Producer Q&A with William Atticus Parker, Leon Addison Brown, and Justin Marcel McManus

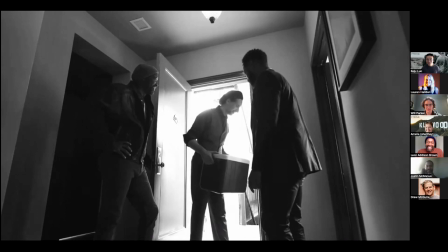1365s hello who's this this is my associate daryl kamacho pleased to make your acquaintance sir
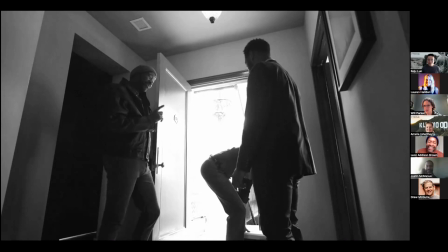1371s you know you're uh also leon and justin if you want to like pause or say anything uh but i was just going to say with the the kind of like the bucket of oranges uh i thought that it
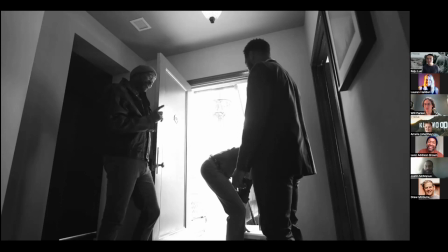1390s
was kind of similar to the reveal of the hamster shirt you kind of see that he's holding something but just like this mysterious man entering and then you cut out and he's holding a cooler i just thought was another example of like kind of like what world are we entering uh and what
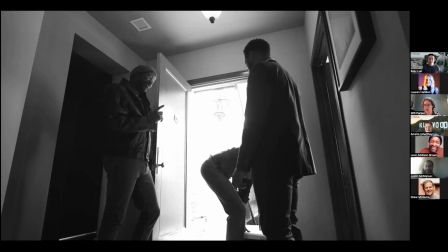1409s
world uh do these characters like kind of inhabit like what what really is their day-to-day life and so yeah
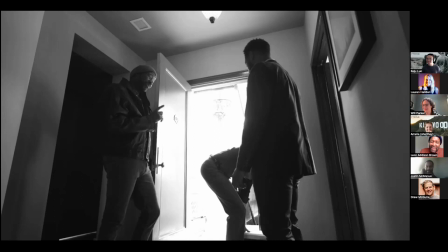1425s his smile was great when he enters like warm but like menacing yeah it's amazing
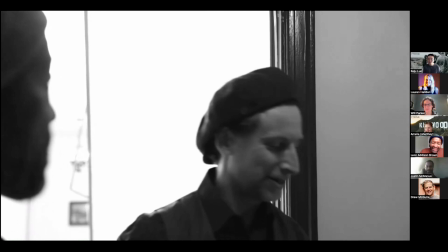1433s a lovely man now guilty as charged you know what that is origami
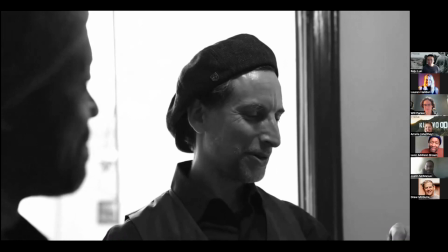1443s exactly shit fascinates me you're making something out of nothing you
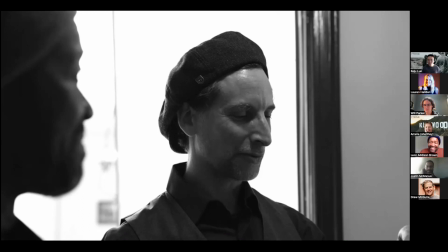1448s are the god you're the creator of all creators you choose if this piece of paper
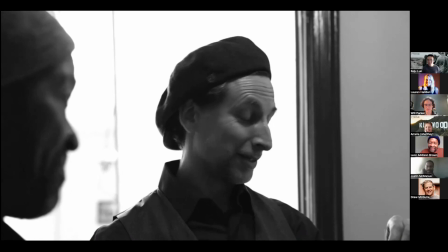1453s becomes a crane a wolf a pig you choose what gets to store among the stars or just get torn up at the processed goods boss
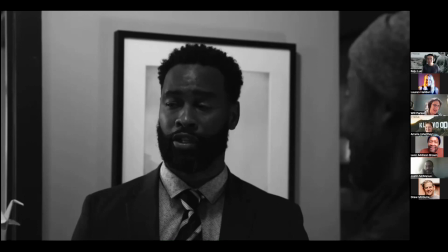1463s so uh so yeah so with the origami which is i just noticed is kind of just sticking out right there in the bottom left corner uh i it
it was an example of like my kind of getting to have
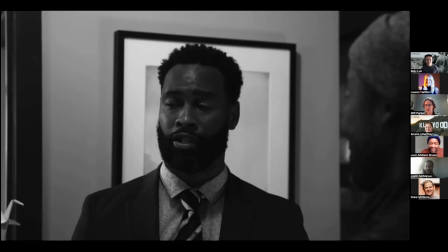1480s
like dialectical freedom uh in this scene i i felt like i had the most space to really like get some weird bizarre moments in there to continue to set it up set up the the kind of like
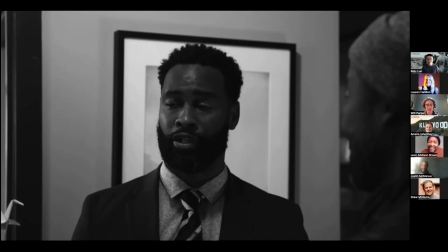1496s
strange stakes uh but the the piece of origami was made by the camera operator so he got there early and he was making the origami and people were filtering in mark cornbluth and he was continuing to get
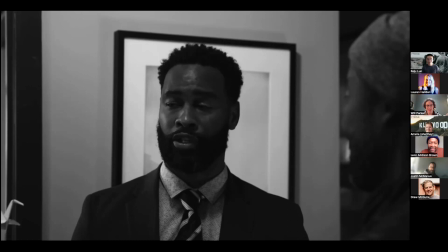1514s
like a little bit more like you know stress because everyone would start to enter and we were all like, hey, go get a bagel. And he was in the corner just like trying to do it. But yeah, but I still have it. But this is an opportunity for Leon or Justin if you want to say anything.
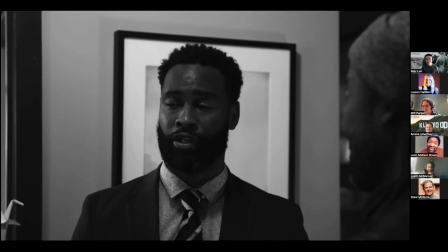1534s
This scene was so much fun. I mean, the hardest thing was not to laugh. I mean, it was just, and going back to the first scene that, you know, Will said he knew that's when the film would work. But it was also when I knew,
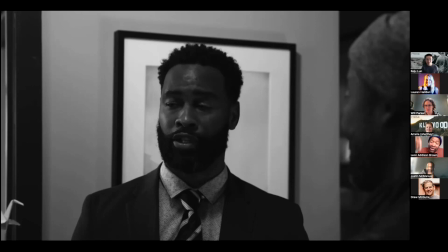1547s
okay, this is going to be really good. it's going to be really wonderful working with Justin because that bedroom scene, it just sort of simplified, you know, I feel comfortable with him. And I hope he did with me because he was just, he was having as much of a ball as I was. So it was, and this, and it carried on in these scenes.
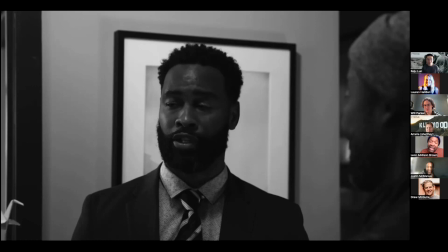1566s
So I just want to pop that in, but yes, we, it was very difficult not to laugh at times in this. Because it was just funny.